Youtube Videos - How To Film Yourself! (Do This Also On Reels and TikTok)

In this video, I'm gonna show you that to create video content that looks like a high-end production, you don't need fancy gear.
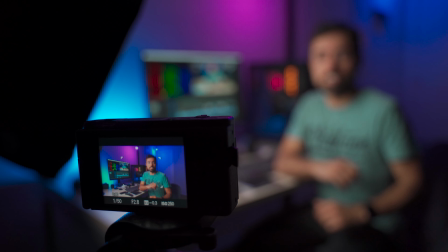(0:06)
Just focus and tweak some small things you've already got. So, let's do it! Hi, I'm Henry, and this video is brought to you after an amazing partnership with Skillshare that helped me produce my newest class with them about video production, but more on this later.
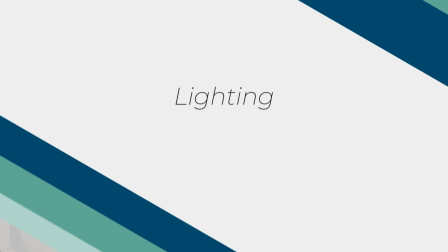(0:25)
So let's kick off immediately with the first category, lighting. Now there are mainly two things to consider, softness and direction.
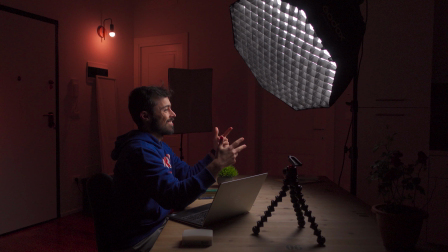(0:32)
Now first is softness, and this is how much shadow and contrast your light is generating. If you only have natural light from a window, direct sunlight is madness, and a cloudy day is gonna be a blessing for you.
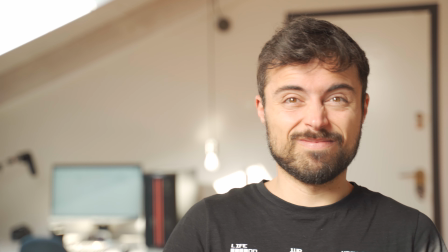(0:43)
And since you have no option of choosing, you're gonna have to deal with what you have.
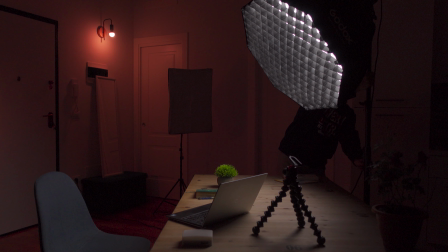(0:46)
So what you can do is put some kind of white sheet or white layer in front of the window to make it much softer. Look the difference it makes. And now direction is at which angle you're gonna put the light from you, be it vertically or horizontally.
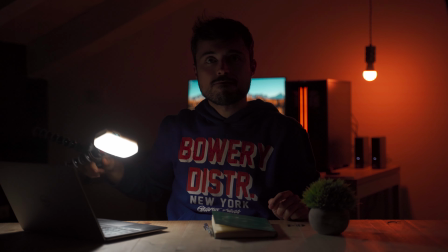(1:00)
Now let's talk vertically first, and if you do it from below, it just looks a little bit weird. Frontally is a beauty light that really softens your face.
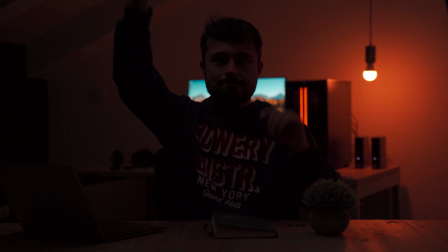(1:07)
From above it looks a little bit creepy and creates some unwanted shadows. But if you're filming a terror movie, then it's fine, I guess. Now 45 degrees is the sweet spot. Thinking sideways, the more you go to 90 degrees, the more contrast you're gonna have and the more dramatic it's gonna look.
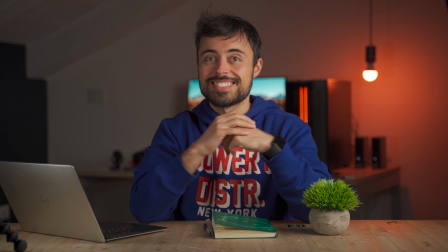(1:22)
And also in this case, 45 degrees is perfect. But of course, it all depends on the mood you want to convey in your video. Now for the second part, let's talk a little bit about your camera.
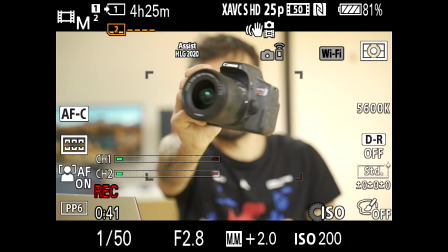(1:32)
And there are several settings you're gonna have to dial up in your camera before recording, but there's one that you can play with that is really cool, and it's the frames per second.
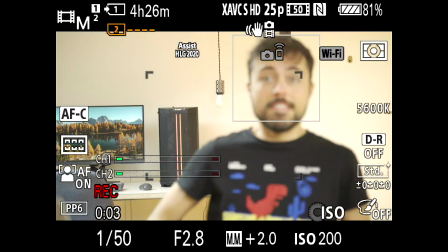(1:39)
Now videos are just a sequence of photos. You're gonna decide how fast the person watching it is gonna read it, and also how many shots you wanna show them.
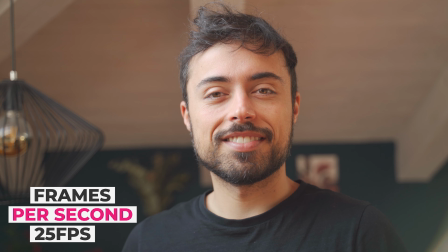(1:48)
Check it out, let's use 25 frames per second as an example. And if you just show like this to your audience, which is pretty fine for a talking head video like this one,
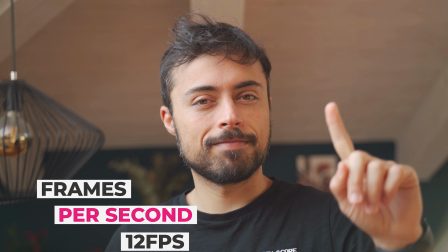(1:57)
if you show them a little bit less, it just looks like it's jumping around a little bit. It's cool for time lapses, but maybe not for talking head videos. And now if you do the opposite and you show them more frames than it's necessary to see it fluid, then it's gonna begin to seem like slow motion, because it takes them more time to see the same scene.
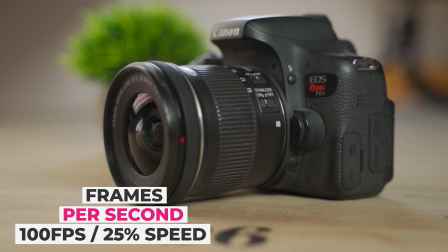(2:15)
But this is not cool only for you to have slow motion, it's also cool to stabilize your image.
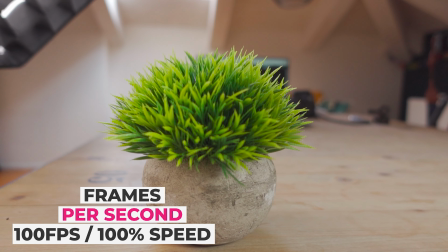(2:20)
Check out these two shots from the same thing. One is at 25 frames per second, and the other one is at 100 frames per second, slowed down to 25% speed. All that jitter and jumping around is so slow now that you can't really notice when it's played at this speed.
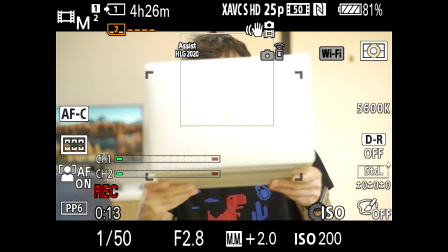(2:34)
Now each camera is gonna offer you a different selection of frame rates and resolutions, so you have to check which one your camera offers and use that if you want to do some product shots or show something on top of what you're talking. Now just a pro warning, if you're using your smartphone, do not use the slow motion or ultra slow motion feature for this kind of stuff. It is very useful for very fast motion, but at the cost of reducing your resolution. So if you don't need it, don't go for it. Now let's talk audio, and whatever way you're recording the sound for your videos,
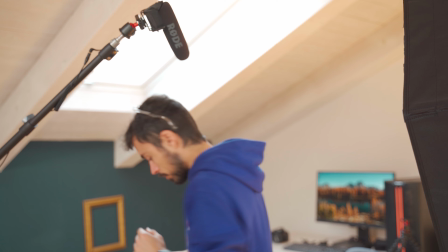(3:04)
your microphone should be maximum 2 hands palms or 50 centimeters or a little bit more than 1 feet away from your mouth.
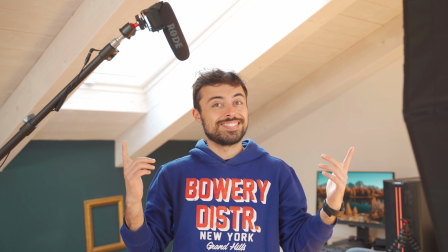(3:12)
So if you're using the built-in microphone from the camera,
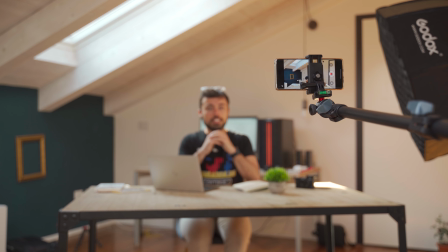(3:15)
slap in a very wide angle lens so that you can bring the camera closer to the subject, and then you're gonna have a little bit better audio. Now if you're like many of my students with an entry-level camera, like a DSLR like this and a 50mm lens, you're gonna have to be a little bit farther away to be in frame. And in these cases, you have several different options that might work for you.
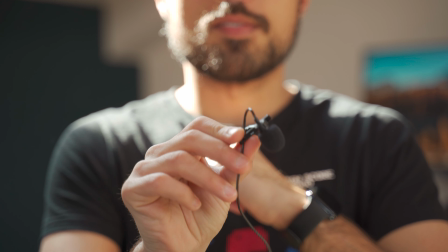(3:34)
One of them is simply using a lavalier microphone with a very long cable that you can connect to the camera over there and have the microphone on you for very clear audio. You can also use an external recorder, like a proper recorder, or even your smartphone with some kind of app that can record audio. But like this, you're gonna have the video on the camera and the audio on a separate place, so you're gonna have to synchronize them both.